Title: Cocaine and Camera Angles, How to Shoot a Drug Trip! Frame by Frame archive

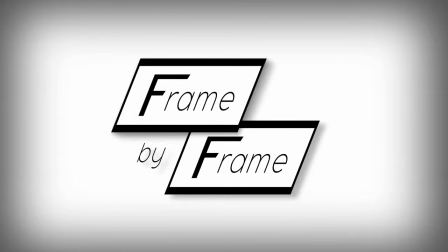2s
My name's Kyle and welcome to Frame by Frame, a series dedicated to the craft of filmmaking.
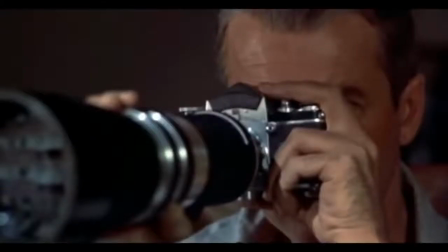8s
Today we're going to explore the concept of subjectivity. Now what the hell is subjectivity exactly?
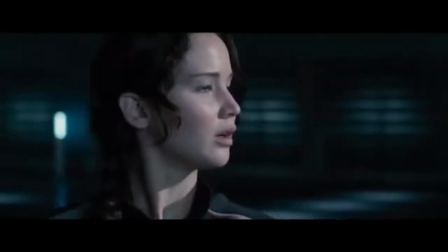15s
Well, in film, it's when a character's state of mind is shown to the audience. So what's that mean?
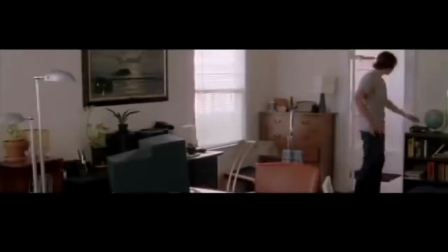20s
Well, let's say your protagonist feels panicked.
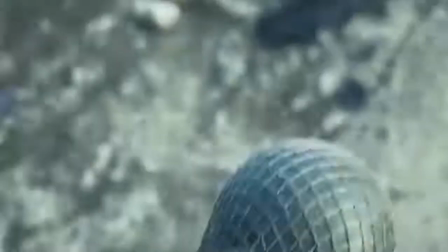23s
If you want to go subjective, you could jump cut the sequence or go handheld, maybe add a high-pitched sound effect that grows louder over time.
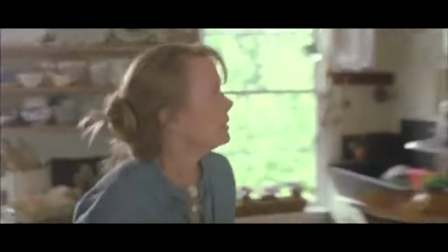30s
Anything to instill that same feeling of unease in the audience. The other way is to actually travel inside your character's mind.
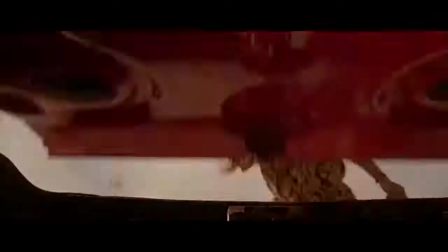37s
Think dream sequences or hallucinations. And when subjectivity is done right, it can make for an extremely immersive experience.
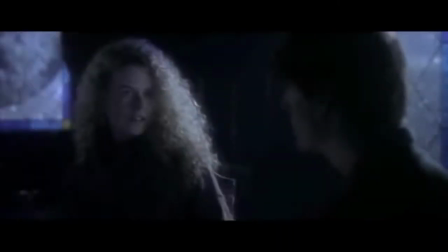45s
Now I know you'll want examples, so I thought, what would be an interesting mindset to showcase?
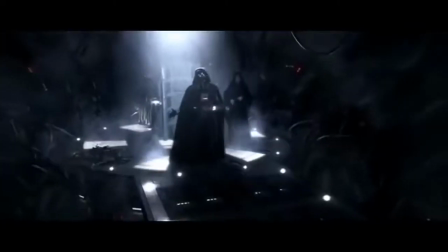50s
Love? Overdone. Sorrow? Boring. Drug-fueled mania?
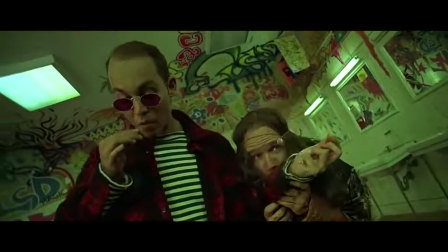56s
Yeah, that'll work. So recline that chair and turn up the volume. It's time to get f***ed up.
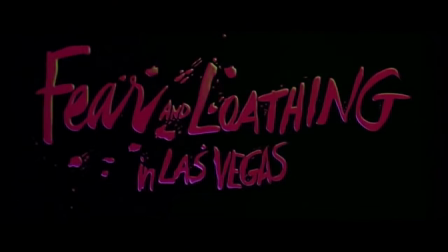61s
I present Terry Gilliam's 1998 film Fear and Loathing in Las Vegas.
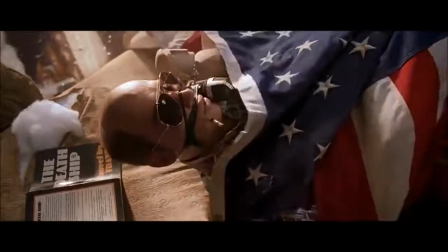67s
Johnny Depp plays Raoul Duke, who's the alter ego of Hunter S. Thompson, the author of the book the film's based on.
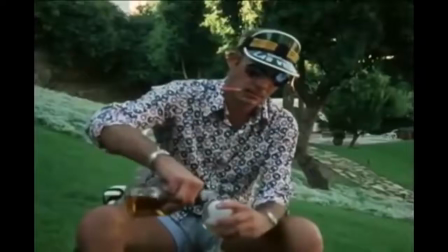73s
Thompson was an esteemed journalist, a cultural icon, a man whose face screamed pedophile.
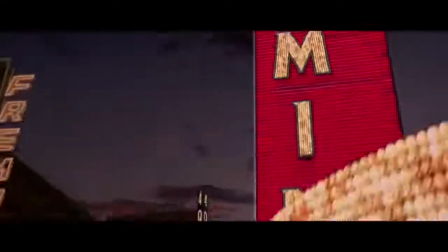80s
Anyway, in the film, Duke's sent to Vegas to cover a sporting event, and he does some fine reporting.
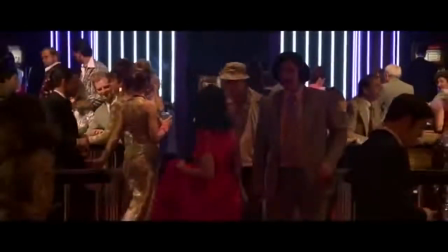85s
At least concerning his drug-induced crime spree. In this scene, Duke's relaxing in a lounge.
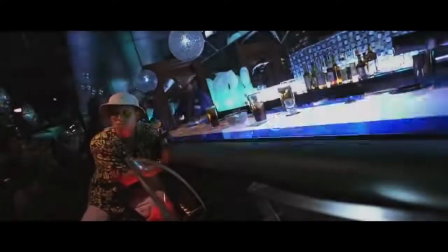91s
That is, until the drugs take hold.
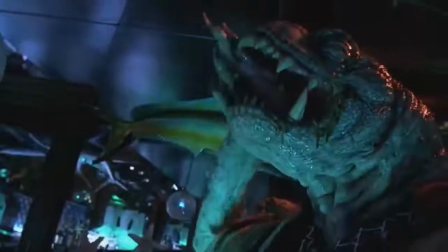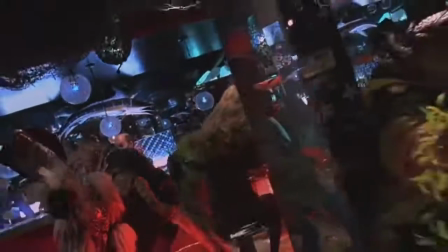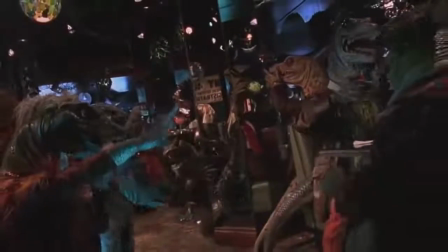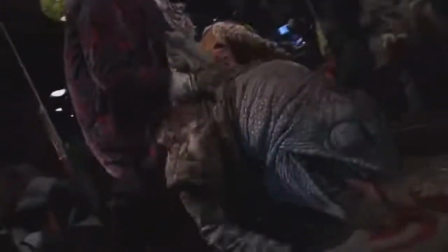111s I was right in the middle of a f***ing reptile zoo. And somebody was giving booze to these goddamn things.
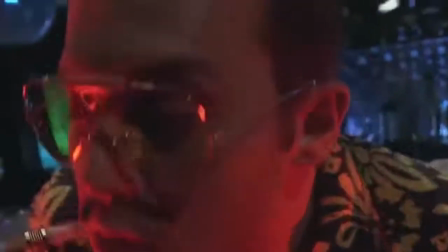118s It won't be long now before they tear us to shreds.
Now why is this scene subjective?
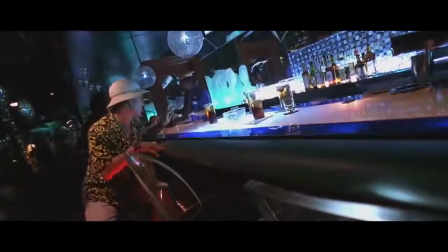123s
Because we're not just seeing Duke sitting in his chair freaking out. No, instead we're actually witnessing his hallucination.
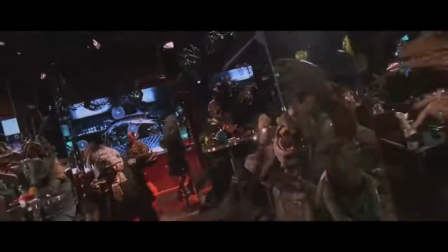129s
Something that exists literally inside Duke's mind. Doesn't get much more subjective than that.
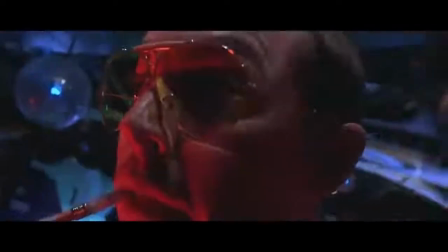135s
But how does Gilliam accomplish this? What other techniques are at play? Well, let's start with the audio.
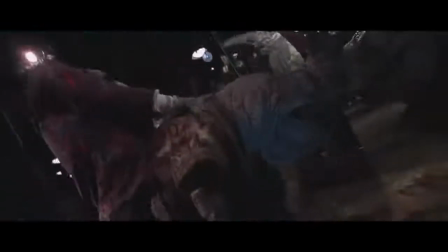140s
First, there's narration.
I was right in the middle of a f***ing reptile zoo. And somebody was giving booze to these goddamn things.
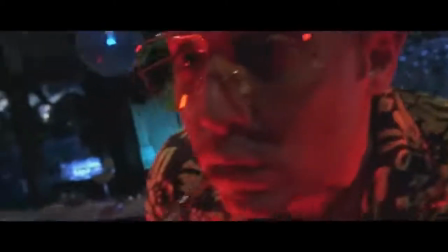148s It won't be long now before they tear us to shreds.
So we can hear the thoughts in this guy's head.
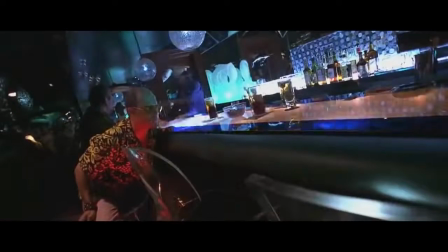154s
That's pretty subjective. His dialogue also shifts between past and present tense, distorting our sense of time, which only reinforces the sense of the surreal here.
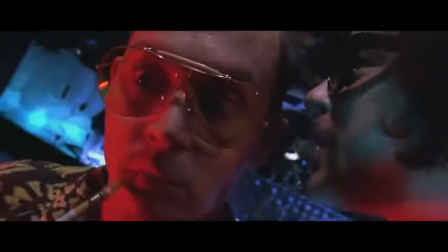163s
But let's not forget Dr. Gonzo, played by Benicio del Toro, or the choice words he has for Duke later in the scene.
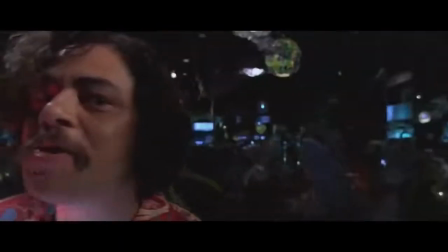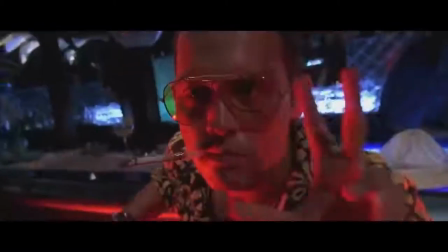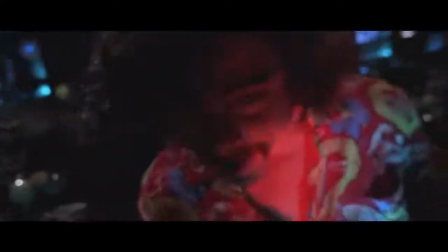183s
His dialogue's distorted, yes. Partly because Del Toro sounds like he's taken 10 Quaaludes and packed his mouth full of mashed potatoes anytime he talks.
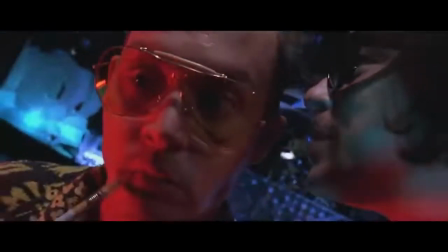191s
But Gonzo's lines are also out of sync with his lip movements. Think that's happening in real life?
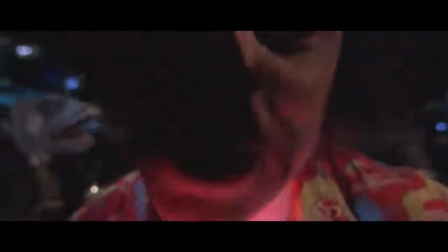197s
Nope, that's just more subjectivity.
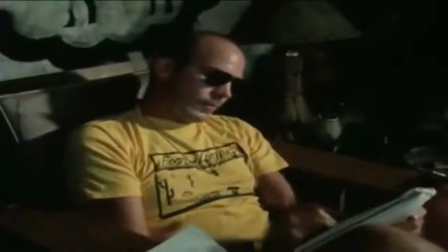199s
And fun fact, Dr. Gonzo's name is a reference to gonzo journalism, a style of writing Thompson popularized.
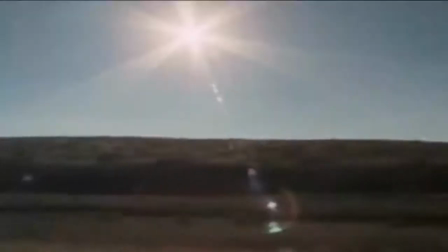206s
One that has nothing to do with this brain surgeon.
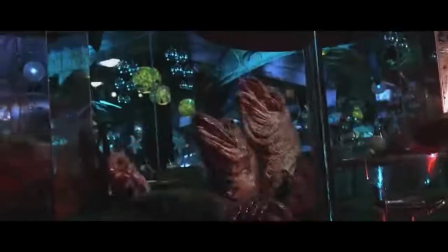214s
Later in the scene, the music drops out during Duke's final outburst.
Please!
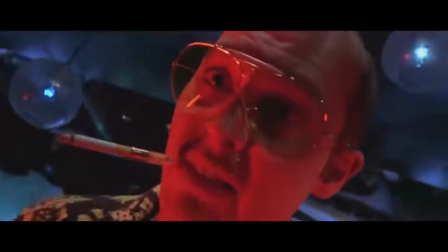220s Tell me about the f***ing golf shoes!
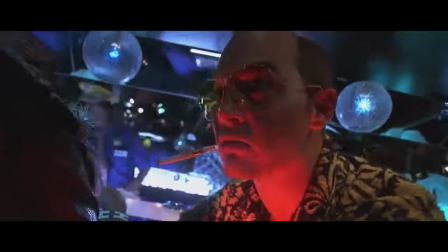224s
Now obviously the room wouldn't have gotten that quiet even if Duke had announced a 2-for-1 deal on Depends.
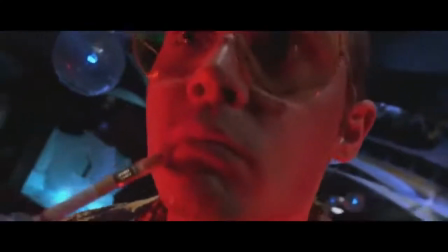229s
But anyways, it's depicted that way to highlight Duke's embarrassment. He feels like his remark was the only thing anyone heard, so that's the reality we're shown.
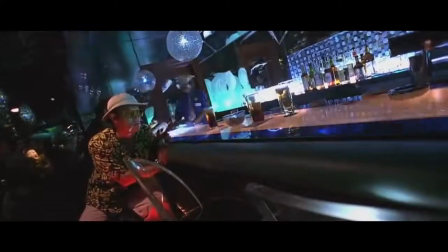236s
Now let's talk visuals. The hallucinations reveal is accomplished with one dolly move.
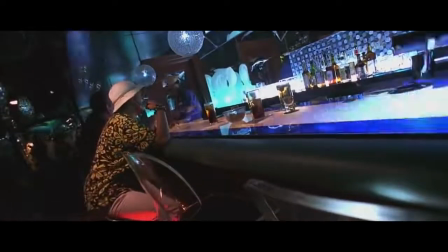241s
First frame, or the image the dolly move starts on, is this close-up of Duke.
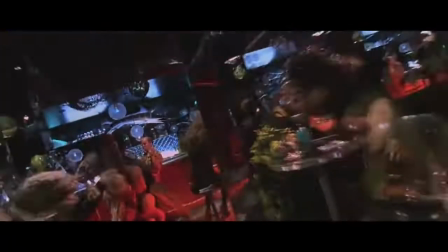245s
Second frame, or the image we see the next time the camera stopped, is this wide shot of the room.
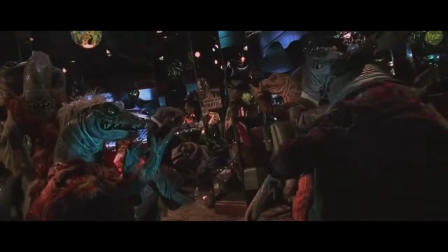250s
So we're gradually shown the extent of Duke's hallucination. And we're shown it at the exact moment Duke realizes he's high.
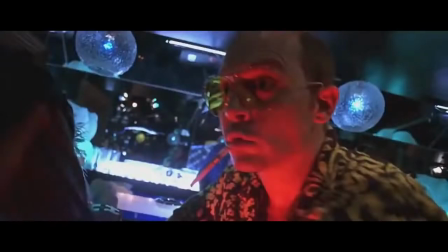257s
Think I'm reading too far into this? Well, take a look at this shot. Here, Duke's coming down from his trip. And how's that shown to us? First frame's a close-up.
Jesus God almighty, look at that bunch over there, man.
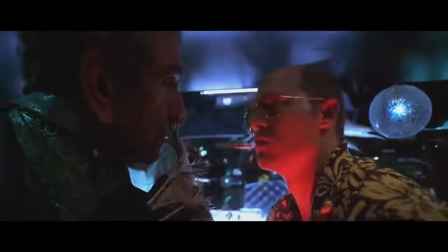268s They've spotted us. That's the press table, man. You're gonna have to sign in for our credentials.
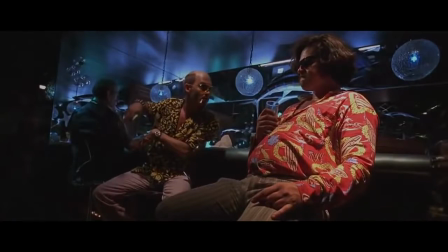275s
Last frame's a wide shot, again used to reveal a change in Duke's perception. Instead of lizards, now he sees the lounge as any sober person would.
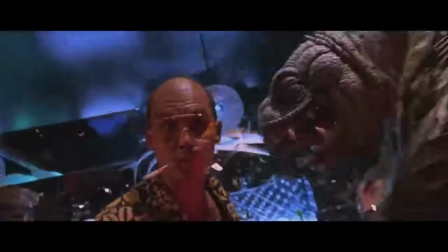283s
So the episode's book ended with the same visual cue, a subtle way to indicate the beginning and end of the hallucination.
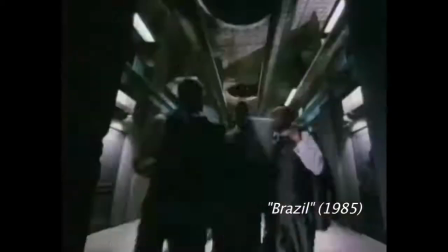291s
Now let's talk glass. Gilliam's well known for using wide-angle lenses in his films, and when a lens is wide, it creates a wider perspective,
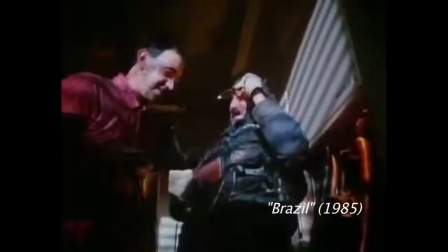298s
which just means you can see more of what it's pointing at. but when a lens gets really wide,
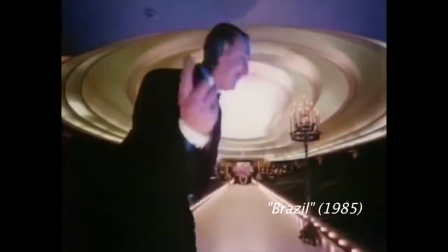303s
it perceptibly bows the image. Ever seen through a fisheye lens? If you have, you'll know exactly what I'm talking about.
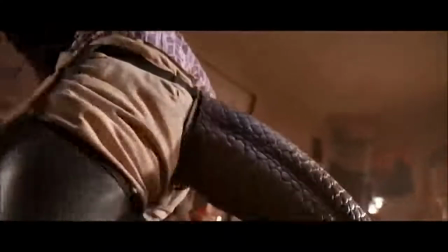310s
Now, our eyes obviously don't bow imagery to that degree, so when we see subjects photographed with these wide lenses, they look bent, distorted.
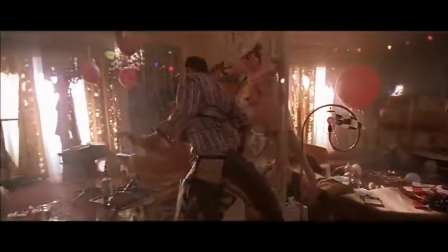318s
Now, of course, Gilliam knows that, and he uses the effect to give the film an unreal look.
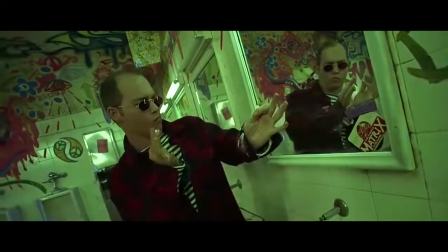323s
Why? Because the film's about a drug binge. Most of the time, both Duke and Gonza's perceptions are altered, distorted, bent.
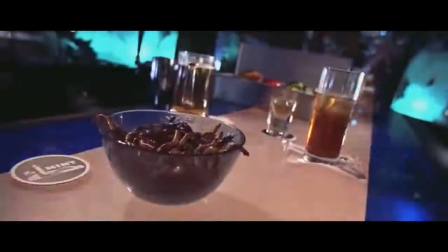330s
Check this out too. Gilliam uses Dutch or tilted angles throughout this scene. Now, traditionally, Dutch angles elicit a sense of unease in the viewer.
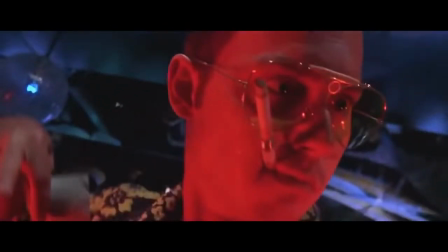342s
Now, how do you think Duke's feeling right here? Yeah, I'd say he's a little uneasy.
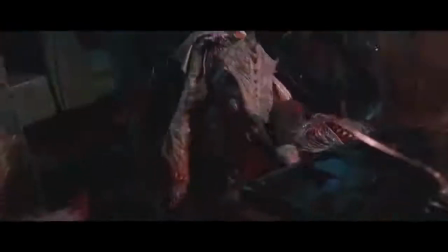347s
So again, shot choice reinforces the character's emotional state.
It won't be long now before they tear us to shreds.
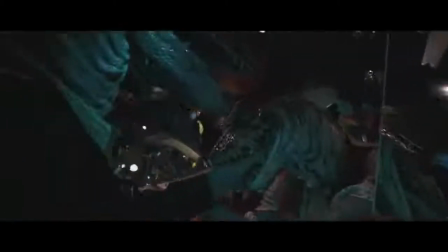355s
The camera floats here as well, totally handheld, and for the same reason. You ever been super f***ed up?
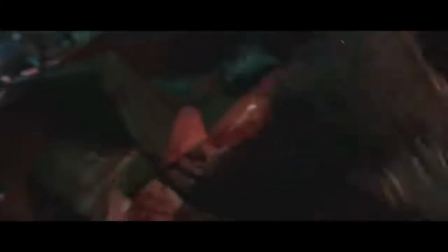361s
Because you'd know that when you are, motor skills go right out the window. You're perpetually losing your balance, your point of view is constantly in flux, just like it is here.
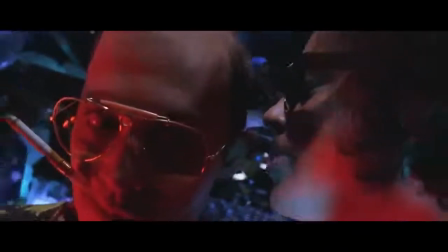369s
Finally, take a look at the red light on Duke. It's a visual cue used to signify his hallucination.
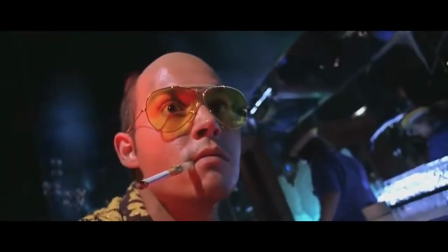375s
It becomes apparent here, brightens throughout the hallucination,
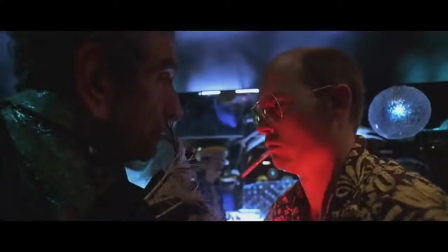381s
then it fades here completely.
That's the press table, man.
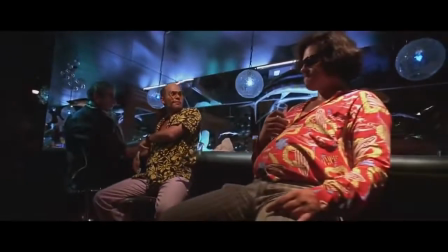387s You're gonna have to sign in for her credentials.
Which means the light was probably on a dimmer.
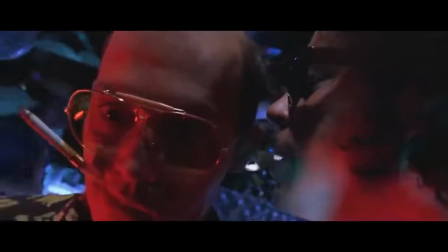391s
Now, Gilliam wouldn't go to the trouble of rigging a lighting cue for no reason.
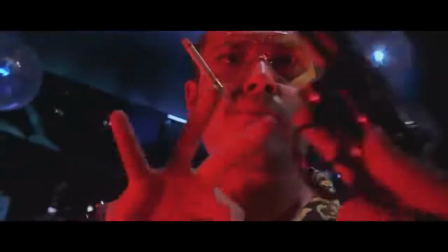395s
Instead, he uses it as a way to illustrate the arc of Duke's hallucination, beginning, middle, and end.
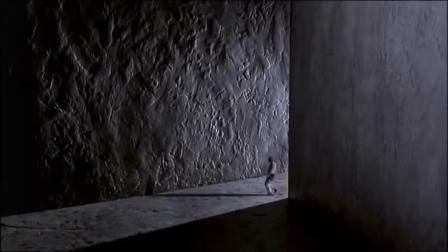402s
So let's recap. What's subjectivity? It's getting to see into a character's mind.
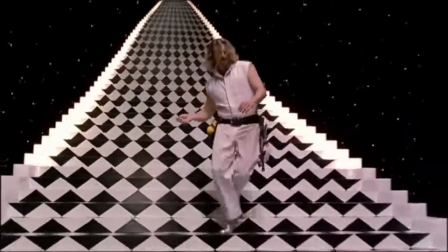407s
Now that can be done by manifesting their thoughts, as we saw in Fear and Loathing, or it can be achieved with techniques geared to convey their state of mind.
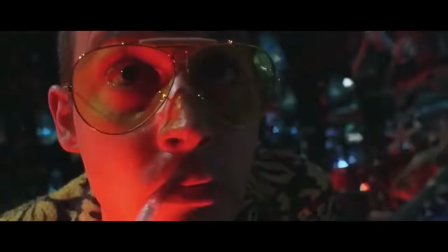414s
I mean, think of the examples showcased in that scene alone. Lens choice, composition, lighting cues, camera movement, audio manipulation,
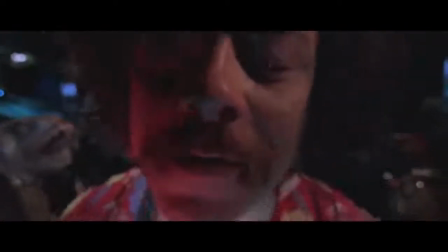423s
editing, each and every one a fantastic tool for creating subjectivity.
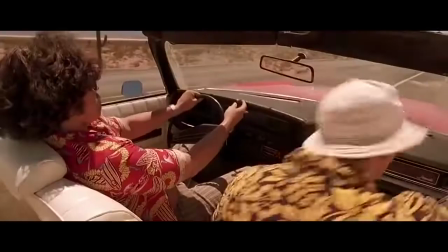428s
And once it's achieved, characters become the vehicles which transport us to fascinating new worlds.
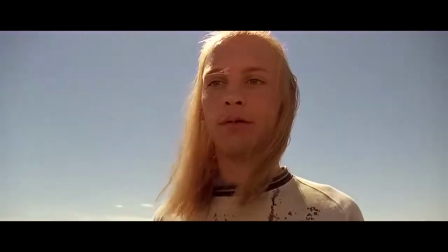433s
All we need is the courage to, as Raoul Duke would say, Get in.
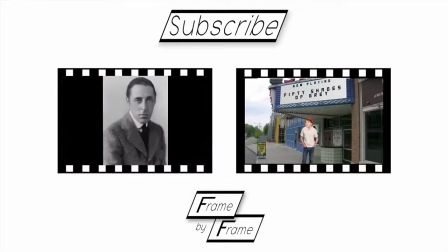442s
As always, thank you for watching, ladies and gentlemen, and make sure to subscribe to this channel, Film Theory, for more fantastic film-related content.
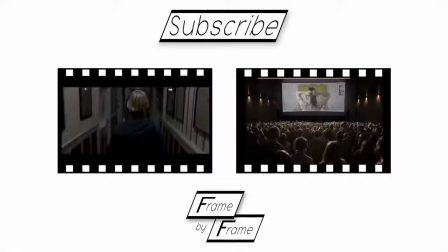450s
And in the comments below, make sure to let me know any interesting ideas you have for future episodes.
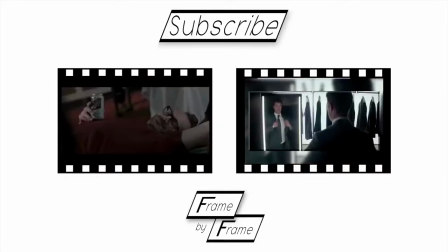456s
You can also click the frame to the left to check out the last episode of Frame by Frame,
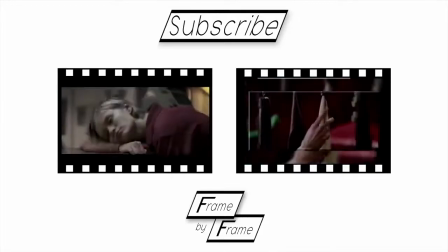460s
or click the frame to the right to check out an episode of Film Theory dealing with 50 Shades of Grey.
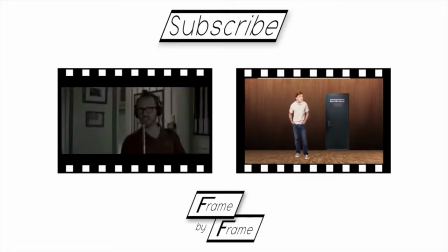466s
As always, my name is Kyle, and this has been Frame by Frame.